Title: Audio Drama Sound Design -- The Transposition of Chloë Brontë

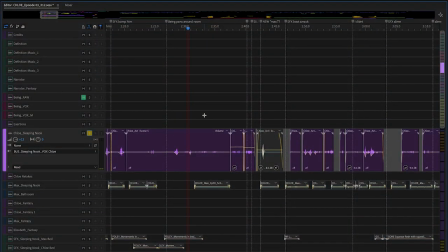All other sounds in the sleeping nook cut out to make room for Chloe's headache. It isn't meant to be literal. Here are the tracks for Chloe's voice and Being's presence alone.
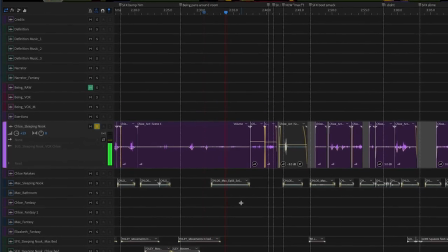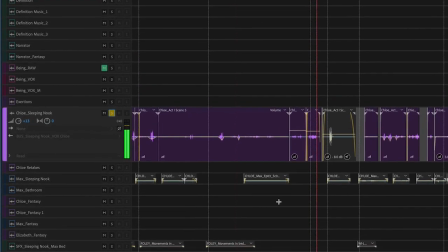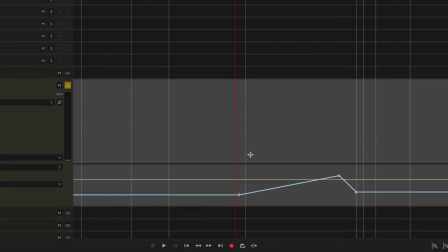And all of Being's body sounds are connected to a bus, so I can pan the whole creature around as it swims through the air, trying to get out of the wall.
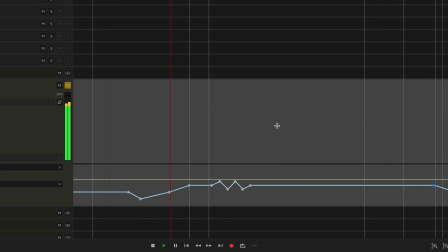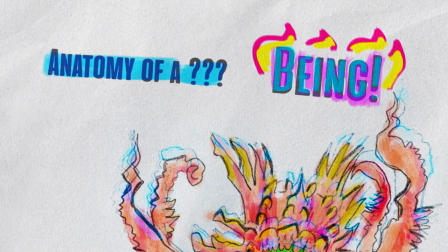There are moments throughout the series I call articulations, where Being makes a specific movement or exertion with its whole body.
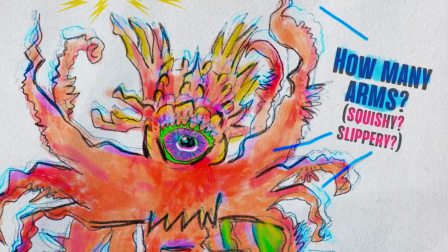For these moments, I combined the bass premix of the body with the sound of ice breaking to imply a certain heft to Being's physicality,
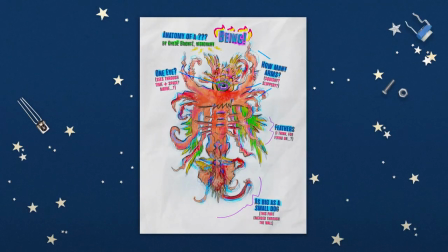which is strong enough to affect the fabric of space-time.
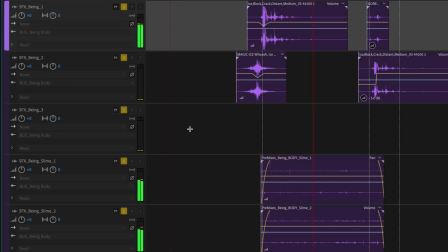Now, the really exciting stuff. Crickets.
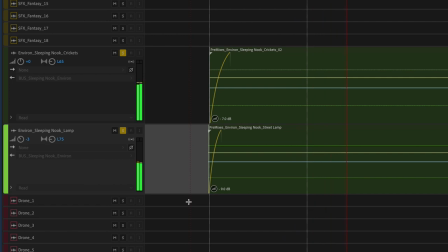So, there are two background tracks in the sleeping nook at nighttime, a track of crickets and a lamp.
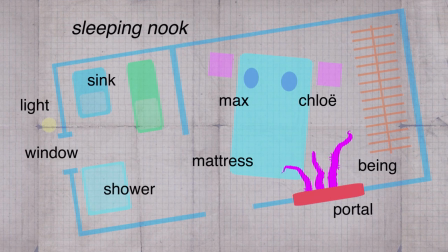Both are supposedly outside of the apartment, off to the left, and allegedly we're hearing them through the bathroom window.
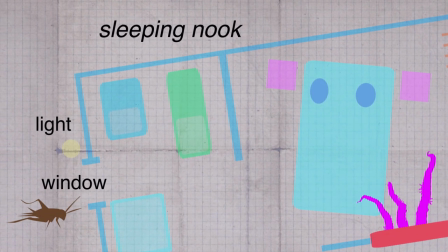Since the apartment is really an attic, the lamp is attached to the house just under the peak of the roof outside the bathroom.
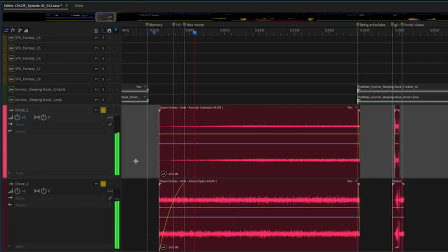Now, the last element. Drones. Most of my sound design includes drones as a subjective experience, not something the characters hear, just the audience.
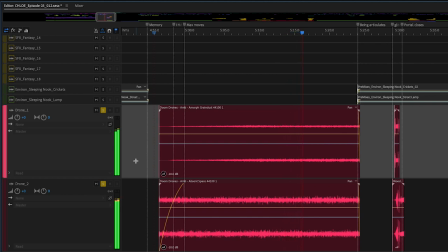I use them to indicate doom and gloom, or something wicked this way approaches, psychological uneasiness, that sort of thing.
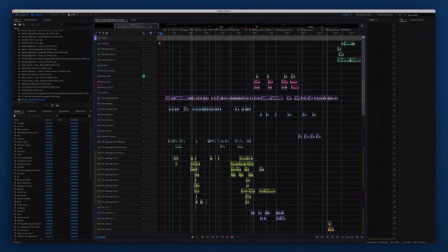And that's it, more or less. So there you go.
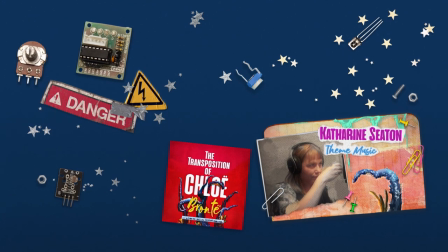I'd like to remind you, the theme music for The Transposition of Chloë Brontë was created by Catherine Seaton.
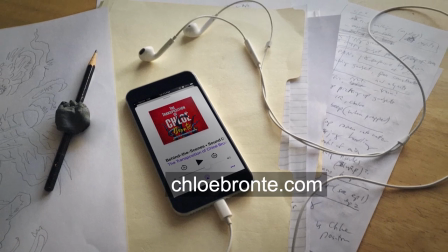Visit chloebrontë.com to learn more about our cast and crew.
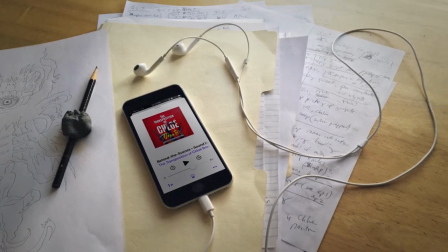I'll leave you by playing the finished scene. Thanks for watching.
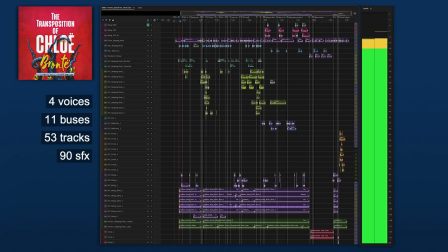Max. Max. Max. Max.
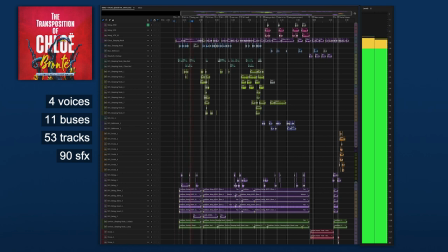Huh?
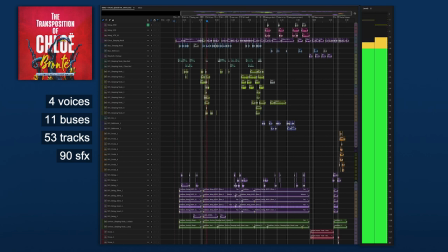With your boots?
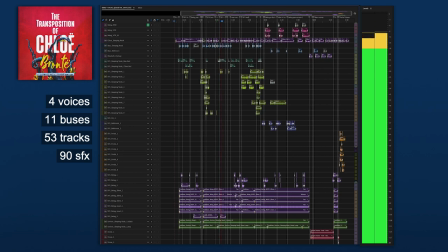Oh. What's it covered with? What is this nasty slime? What are you doing? Nothing. Chloë.